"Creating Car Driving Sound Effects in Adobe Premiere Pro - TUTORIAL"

Hey, it's JJ from Krotos, and today we're looking at the everyday vehicle presets inside Krotos Studio Pro, and we're going to use them to cut some sounds to a scene in Adobe Premiere Pro.
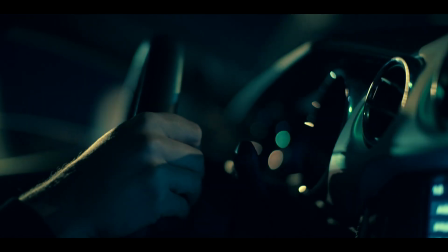0:08 So this is the footage we'll be working with, and traditionally we'd have to go through a bunch of sound effect libraries to find the right sounds to work with.
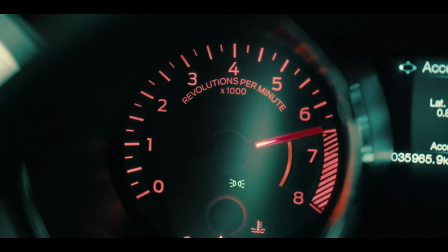0:15 But in this video, we're going to look at Krotos Studio and just see how much faster and how much more fun it can be performing the sounds in.
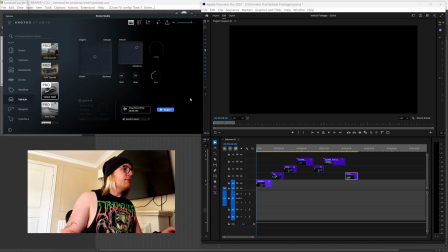0:21 Okay, so I've loaded up the sedan Opel preset. I'm just going to hit the start button so you can hear how this engine sounds.
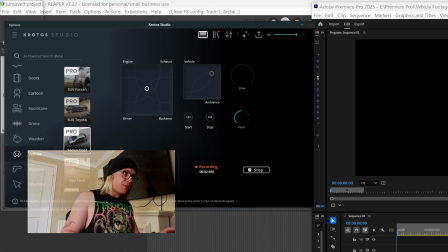0:29 We have these four different perspectives that we've recorded for each of the cars: the engine, the exhaust, so the back of the car, inside of the back seat, and inside of the front behind the driver's,
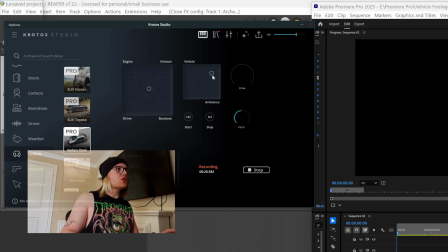0:42 inside the driver's seat. And we can blend these four together. We also have a balance between the vehicle itself and the kind of surrounding ambient sound. So you can balance between those. We've got the drive dial, which is how obviously you control the speed of the car.
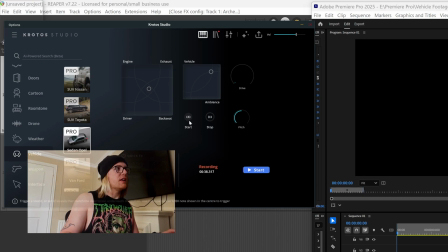1:01 And then we have buttons for the starting of the and stopping of the car itself, turning the car over. And you get those from those different perspectives also. I'm just going to play this back.
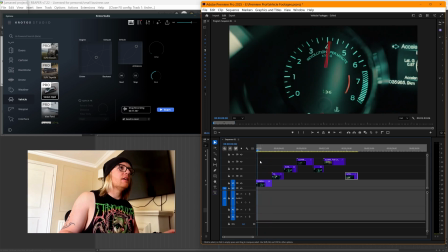1:16 And so this first scene, we kind of see a little spike in the speed. So I'm just going to basically replicate this inside Krotos Studio and then drag the sound in just into the audio track below. So I'm going to start the engine up. I'm going to play the scene back.
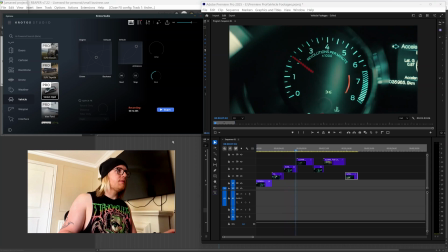1:36 Like so. Hit the stop button and then drag this sound in below the footage.
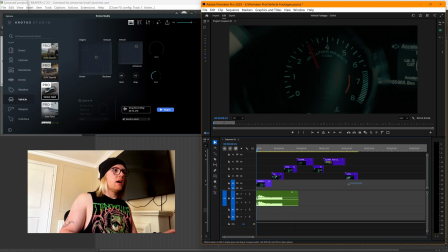1:42 I'm going to just trim the start of this here. What I will do is I'll move the footage ever so slightly forwards.
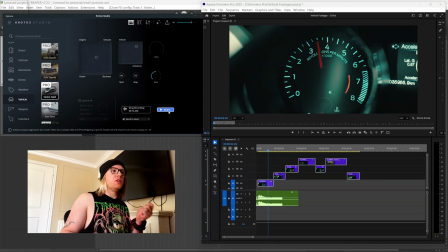1:50 Okay, so I'm just going to do one more pass over that. I'm just going to use the RPMs ever so slightly slower just so it syncs up with the footage a little bit better.
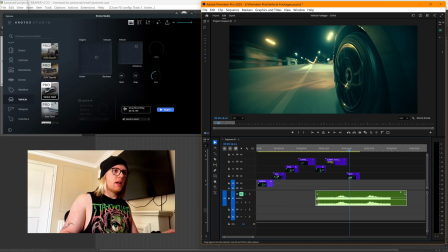2:04 Drag the sound in, and then I will just remove the first one and delete this and bring this over here like so and play this back.
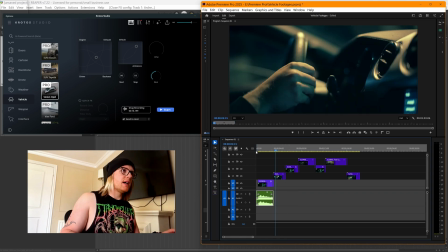2:15 Okay, so that syncs up a little bit better now. So I'm just going to trim this down. The next scene we have is the driver's seat inside. He's already driving at a relative pace within this scene, so I'm just going to dial in that part of the preset. So I'll press the start button. Move over to the driver's side.
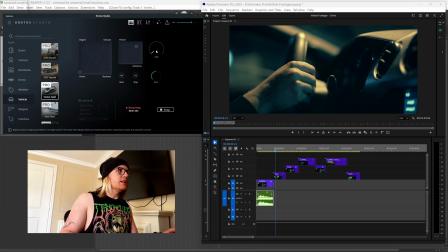2:35 And then turn the dial up. That should be enough. And then we're going to drag this into the next audio track and just trim this down a little bit. So at one point in this,
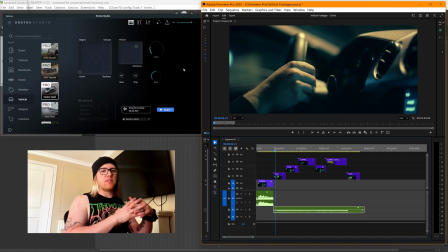2:52 I moved the drive dial up and down ever so slightly just to kind of give the sound a bit of character as the kind of revs are going up and down. I'm just going to trim that down to this section here. Those two sound, this is how they sound together.
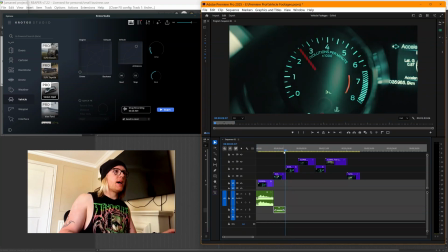3:08 Great, that works. So we've got this, we've got the next RPM pass. So this one moves a little bit faster and it goes up into the kind of high RPM. So I'm just going to try and replicate that now. Play this back again. Move back to the side, to the center.
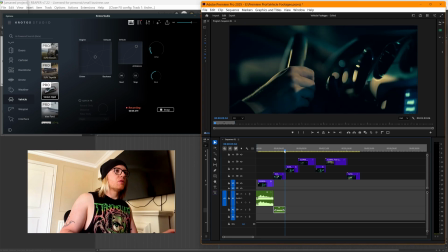3:25 And I'm just going to watch the footage.
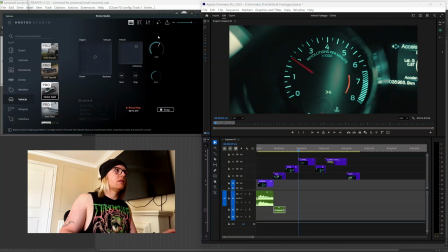3:28 And I'm going to try to replicate that. And then again, we just drag this sound in. Trim it up to where we can see that RPM spike.
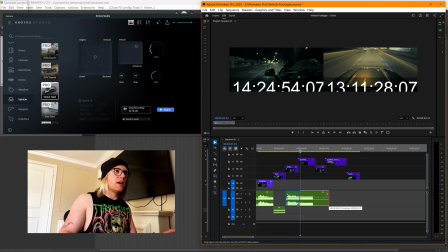3:47 Like so. And then for this section, we are from an outside perspective of the car.
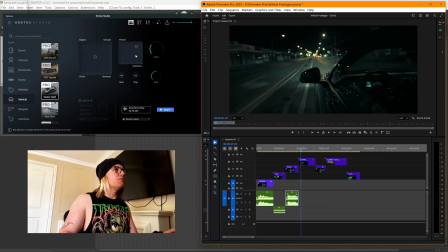3:51 So for this, I'm going to dial in some more of the engine and the exhaust. And I'm going to move more towards the ambient section. I'm just going to try and find some sounds for this.
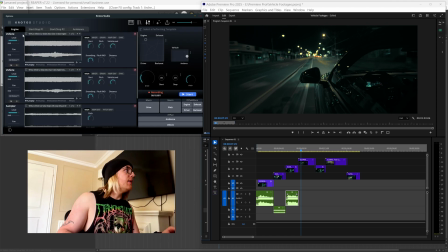4:04 I'm just going to jump over to the pro side. And here I'm going to move over to where the ambiences are.
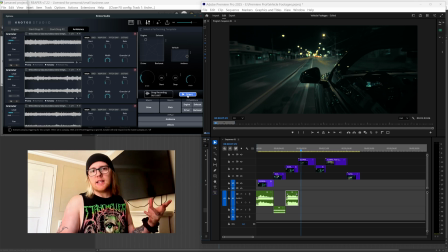4:09 And I'm just going to turn those ambiences up. So you can dial these in. These presets are only in Krotos Studio Pro. So you've got access to the edit mode to do any kind of tweaks and any kind of tailoring you need to do. So I'm just going to do that here. So I've got my ambiences. I'm just going to turn the levels up.
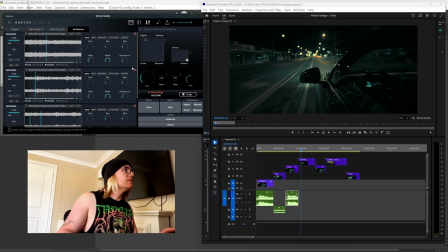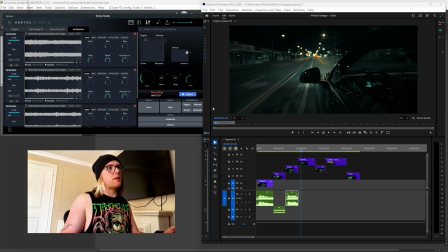4:42 Okay, so yeah, to my ears, that sounds a little bit more like we're looking at the outside perspective of the car. So I'm just going to do a little pass of this and jump back over to the perform mode and then hit the start button.
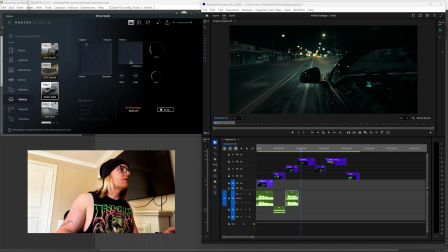4:53 So I've got my ambience, as you can just hear the roaring of the road outside. And I'm going to dial in the vehicle now.
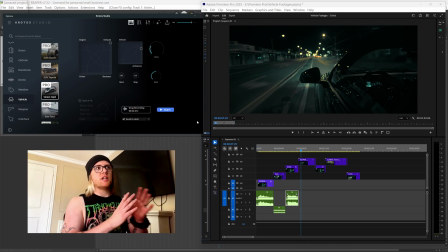5:13 And because from the outside perspective, we'll probably, based on where this camera is positioned, it's kind of to the side of the car, somewhere between the steering wheel and the exhaust. So I'm just going to place the XY pad somewhere in the middle of those two.
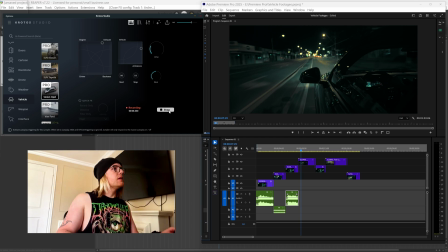Okay, and obviously Krotos Studio is always recording in the background, so it's just captured that section of the performance that I did.
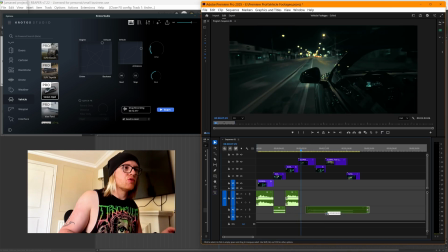5:42 And then I'm just going to bring this in and I'm just going to drag this in synchronization with the footage once again.
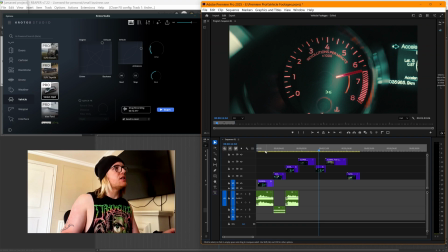5:53 So I'm just going to do that one more time. From the perspective of the footage, it sounds like the drive is a little bit too high, like we're driving a little bit too fast. So I'm just going to slow down a little bit. Maybe somewhere like that. That seems to look all right. I'm just going to play it back and watch it.
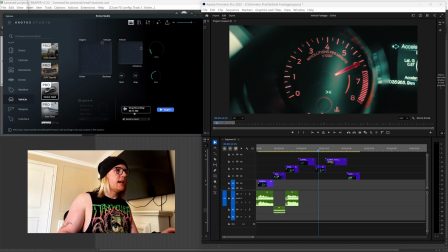6:16 That certainly works a little bit better. So I'm going to drag that in now and put that again on the audio track below. So this drag and drop functionality is just really easy to kind of pick the positioning on the XY pads that you need for the particular scene.
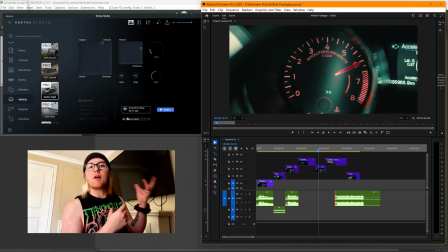6:29 You can kind of, you know, examine the scene, look at the parameter names and dial in where you need this to be positioned. And then with a little bit of trial and error, you can very quickly dial in something that sounds effective. So I'm just going to put that into position and play that back now. Oh, just under the wrong footage. There we are.
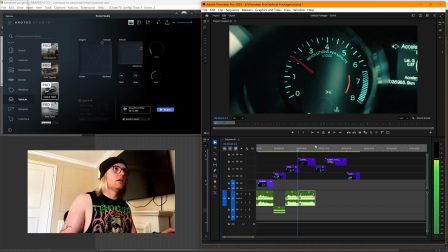Okay, that's a little bit more believable.
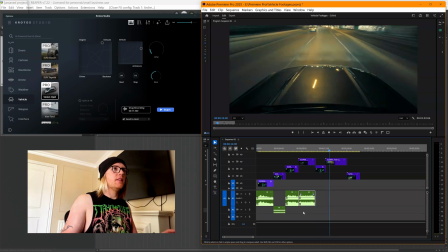6:52 And then for the last section, we've got one more little RPM spike, and then we're cutting to outside the car again, but driving at a slightly faster pace.
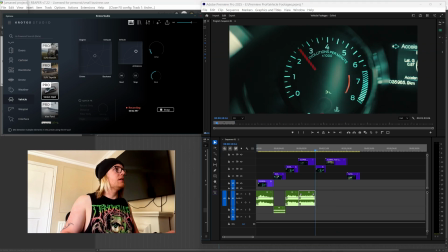7:00 Okay, we're back to the middle. Back to the vehicle.
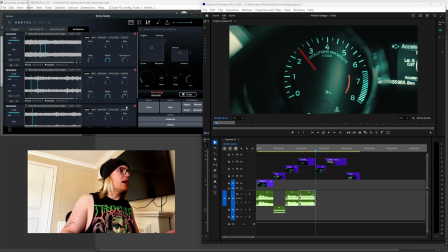7:05 Go back into Pro mode and turn down those ambiences again, because we're back inside the car,
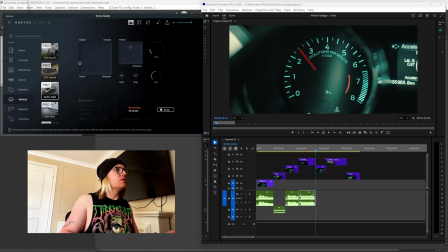7:15 and then yeah, we'll probably drive this to have this a little bit more situated towards the driver's side with a bit of engine. I'm gonna watch this footage back.
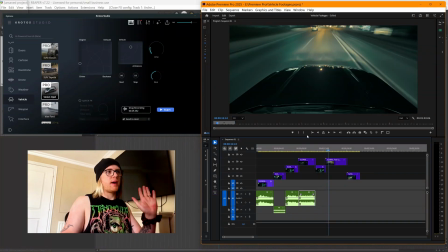7:25 So yeah, this kind of starts at 3000 rpm and it's just one slow spike up to about 7000 rpm, so I'm just going to try and replicate that
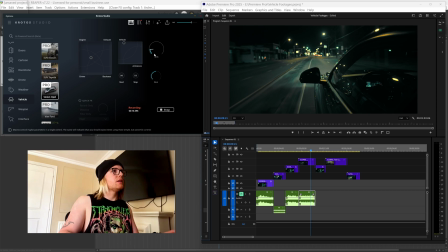7:34 a little bit more from inside the car, like that perhaps. And then I'll just do one big slow sweep. And another one for good measure.
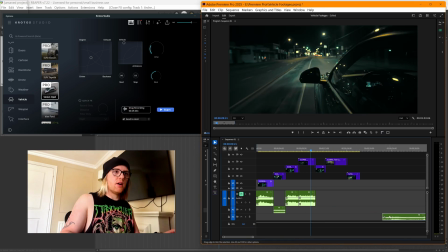7:52 Drag this into Adobe Premiere, trim the audio down. So here I can see I've got those two pumps of the revs that I did. So I'll try the first one first. If it doesn't work, we'll just try that little second one.
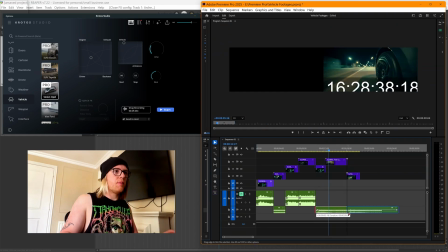8:05 Okay, so a little bit too slow back down the RPMs on that one. So try the other one I did.
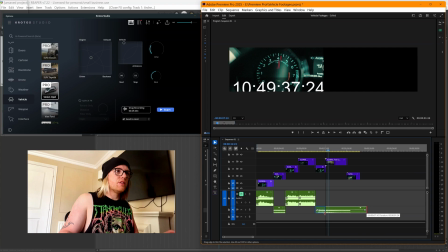8:12 That makes a little bit better. Drag this over and then we've got this next perspective.